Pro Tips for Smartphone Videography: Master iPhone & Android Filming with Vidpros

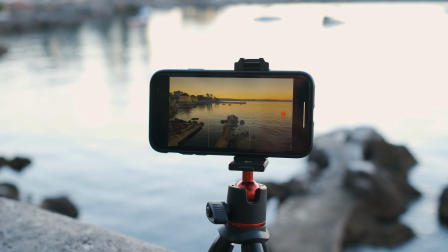4:07 These provide a solid base for your phone so your footage remains perfectly still throughout your recording.
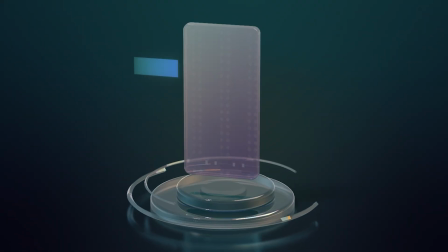4:13 Did you know many smartphones have a built-in hero waiting to be unleashed? Utilize your built-in stabilization features.
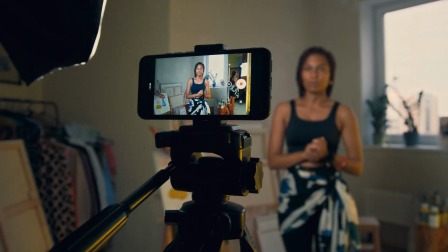4:21 These clever software algorithms smooth out minor shakes and bumps in your footage.
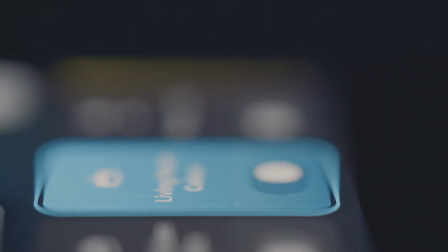4:26 So if you haven't yet, check your camera settings and activate built-in stabilization whenever you're shooting handheld.
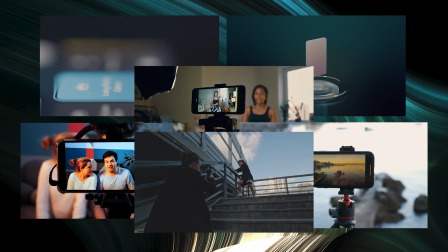4:32 Now that you've got your camera settings and stabilization techniques down, let's shine a light on another important element for creating noteworthy content. Get it? Anyway, light up your videos.
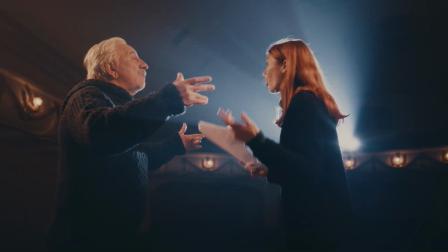4:45 Believe it or not, good lighting can drastically elevate the quality of your videos, making them look more professional and visually appealing.
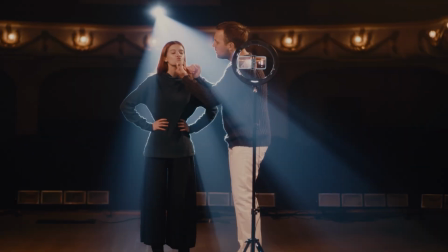4:53 Here's how you master the art of illumination. Whenever possible, you should take advantage of a free beautiful light source readily available.
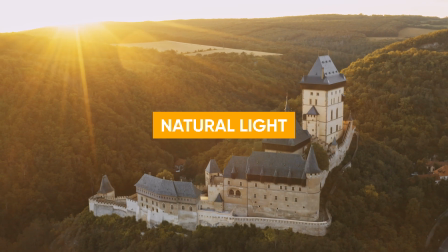5:01 Yep, I mean the sun. Natural light provides a softer, more genuine look that's pleasing to viewers.
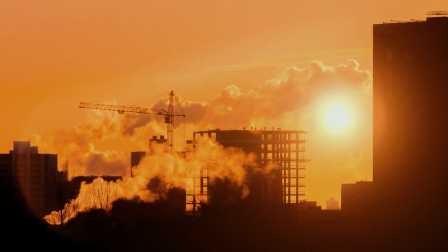5:08 And the golden hour, which is the hour after sunrise and the hour before sunset, offers particularly warm, flattering light that's perfect for filming.
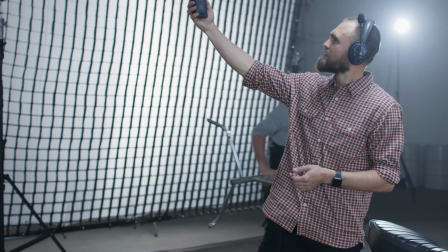5:17 If you can film during the day or experiment at different hours, make sure to position yourself facing your natural light source,
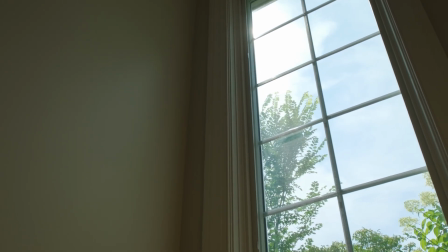5:24 like a window, to avoid harsh backlighting, and you'll be on your way to capturing stunning visuals.
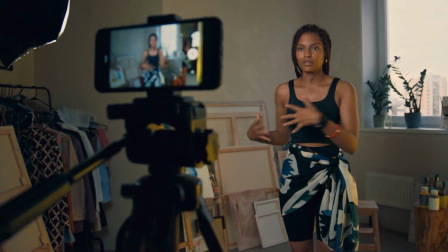5:29 If you're filming indoors or dealing with low-light situations, portable LED lights are your pocket-sized heroes.
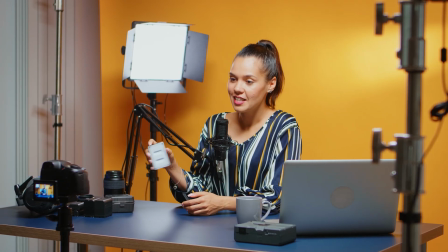5:37 These compact, adjustable lights provide a continuous source of illumination,
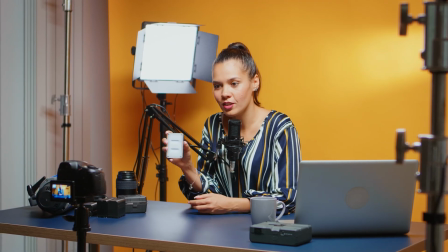5:42 allowing you to create bright and professional-looking videos even in less than ideal lighting conditions.
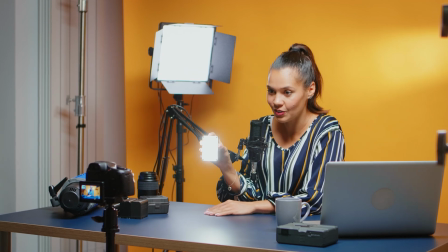5:47 And the best part is they're relatively affordable and easy to use, making them a great investment for any inspiring YouTuber.
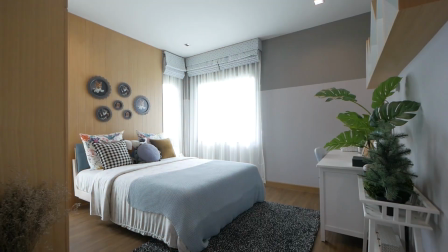5:55 Sometimes, even with natural or artificial light, you might encounter harsh shadows that detract from your video's quality.
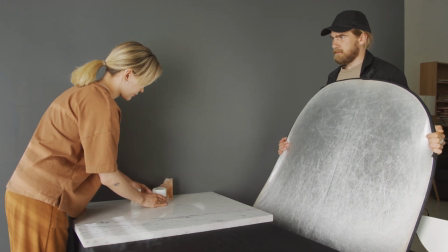6:02 Here's where reflectors come in handy. They bounce light back onto your subject, filling in shadows and creating a more even, flattering look.
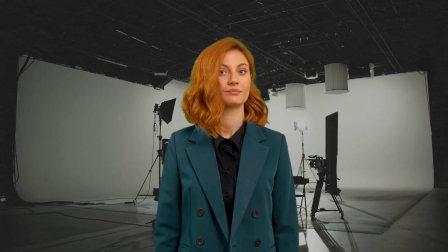6:11 Now, you don't necessarily need fancy equipment to create a reflector.
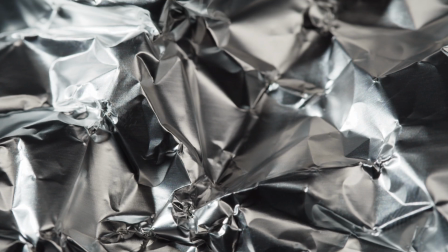6:15 Simple household items like a white sheet or even aluminum foil can be used as makeshift reflectors in a pinch.
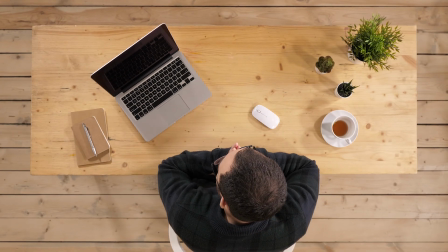6:21 Ok guys, it's time to truly break free from the ordinary and inject your unique style into your videos.
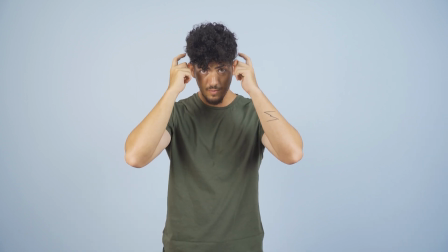6:29 Explore Creative Angles and Movements Here's the basic rule, don't be afraid to experiment, and have fun with your shots.
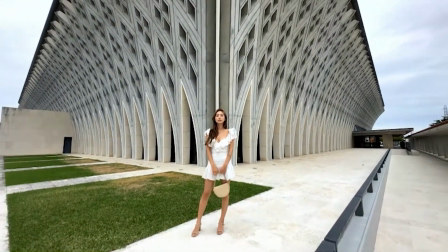6:36 Go beyond the standard eye level shot and explore the world from different perspectives.
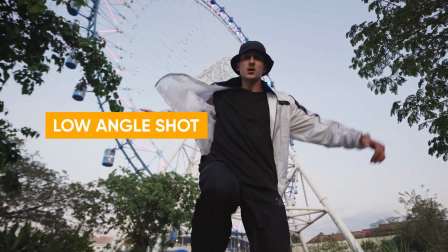6:41 You can try low angles to make your subject appear powerful or dominate the scene.
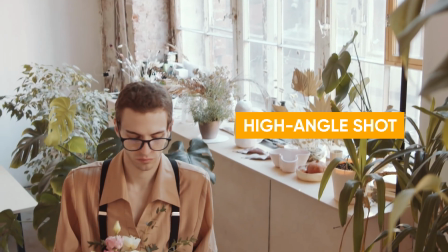6:46 Or, alternatively, use high angles to create a sense of vulnerability or establish a vast surrounding environment.
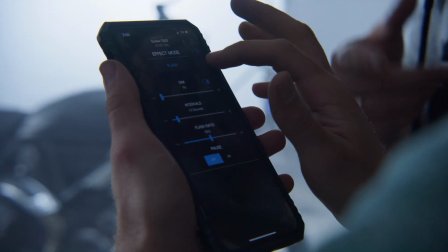6:54 Ever notice those smooth, sweeping movements in movies that seamlessly follow the action?
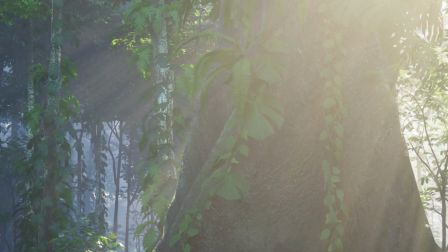6:59 Well, you can actually achieve similar effects with your smartphone camera.
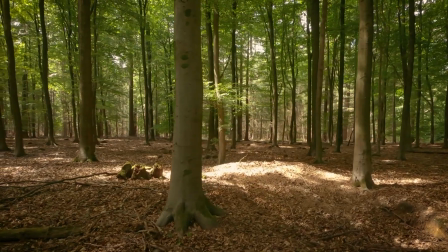7:03 Slow, deliberate panning involves rotating your phone horizontally to follow a moving subject. and
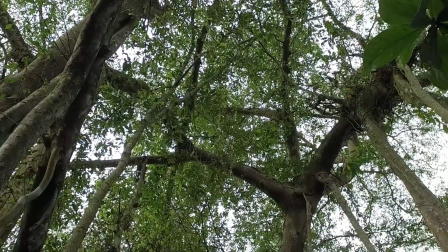7:10 tilting involves moving your phone vertically to reveal a scene or object from top to bottom, or vice versa.
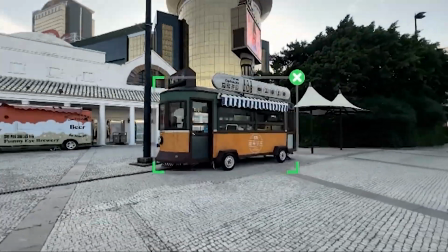7:17 Finally, tracking shots involves creating a dynamic and immersive viewing experience, allowing your audience to feel like they're right in the action.
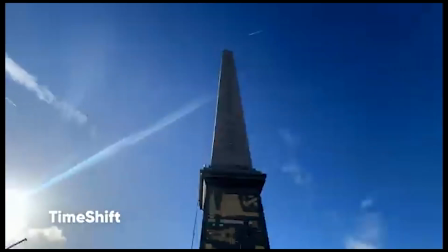7:25 A gimbal or a Steadicam can be incredibly helpful in achieving smooth tracking shots, as they counteract any shaky movements.
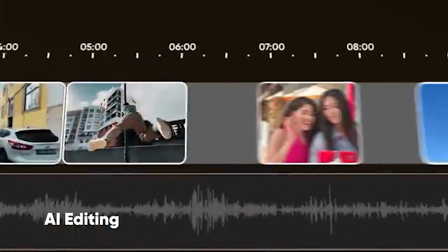7:33 But with a little practice and a steady hand, you can even create basic tracking shots without fancy equipment.
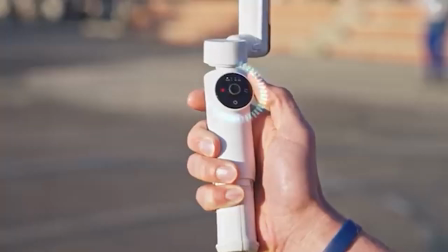7:39 We've covered the visual aspects of creating high-quality videos, but let's not forget the other half of the equation, your audio.
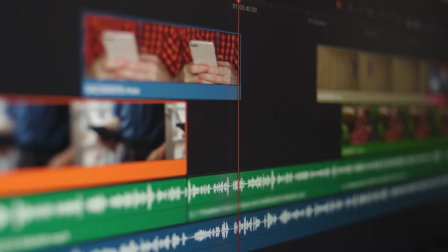7:47 Master crisp sound. Here's a secret from someone who records their voice for a living.
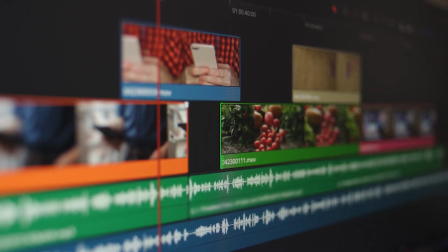7:52 Even the most captivating visuals can be ruined by bad audio.
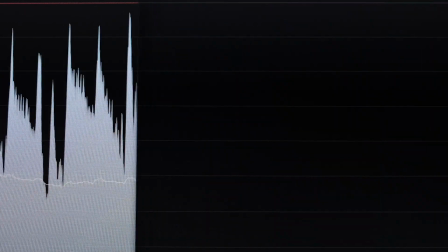7:56 Depending on the type of viewer you are, grainy footage might be tolerable, but fuzzy, muffled audio is a guaranteed turnoff.
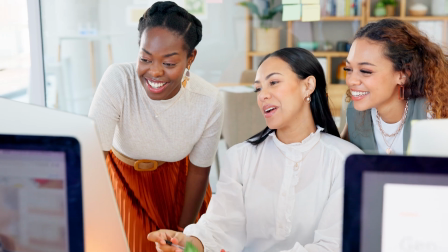8:04 So let's make sure your audio is just as impressive as your visuals.
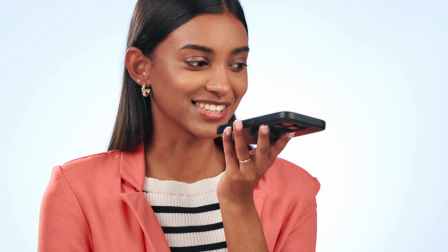8:07 The built-in microphone on your phone might be okay for quick voice memos, but for professional-sounding videos, you'll likely need an upgrade.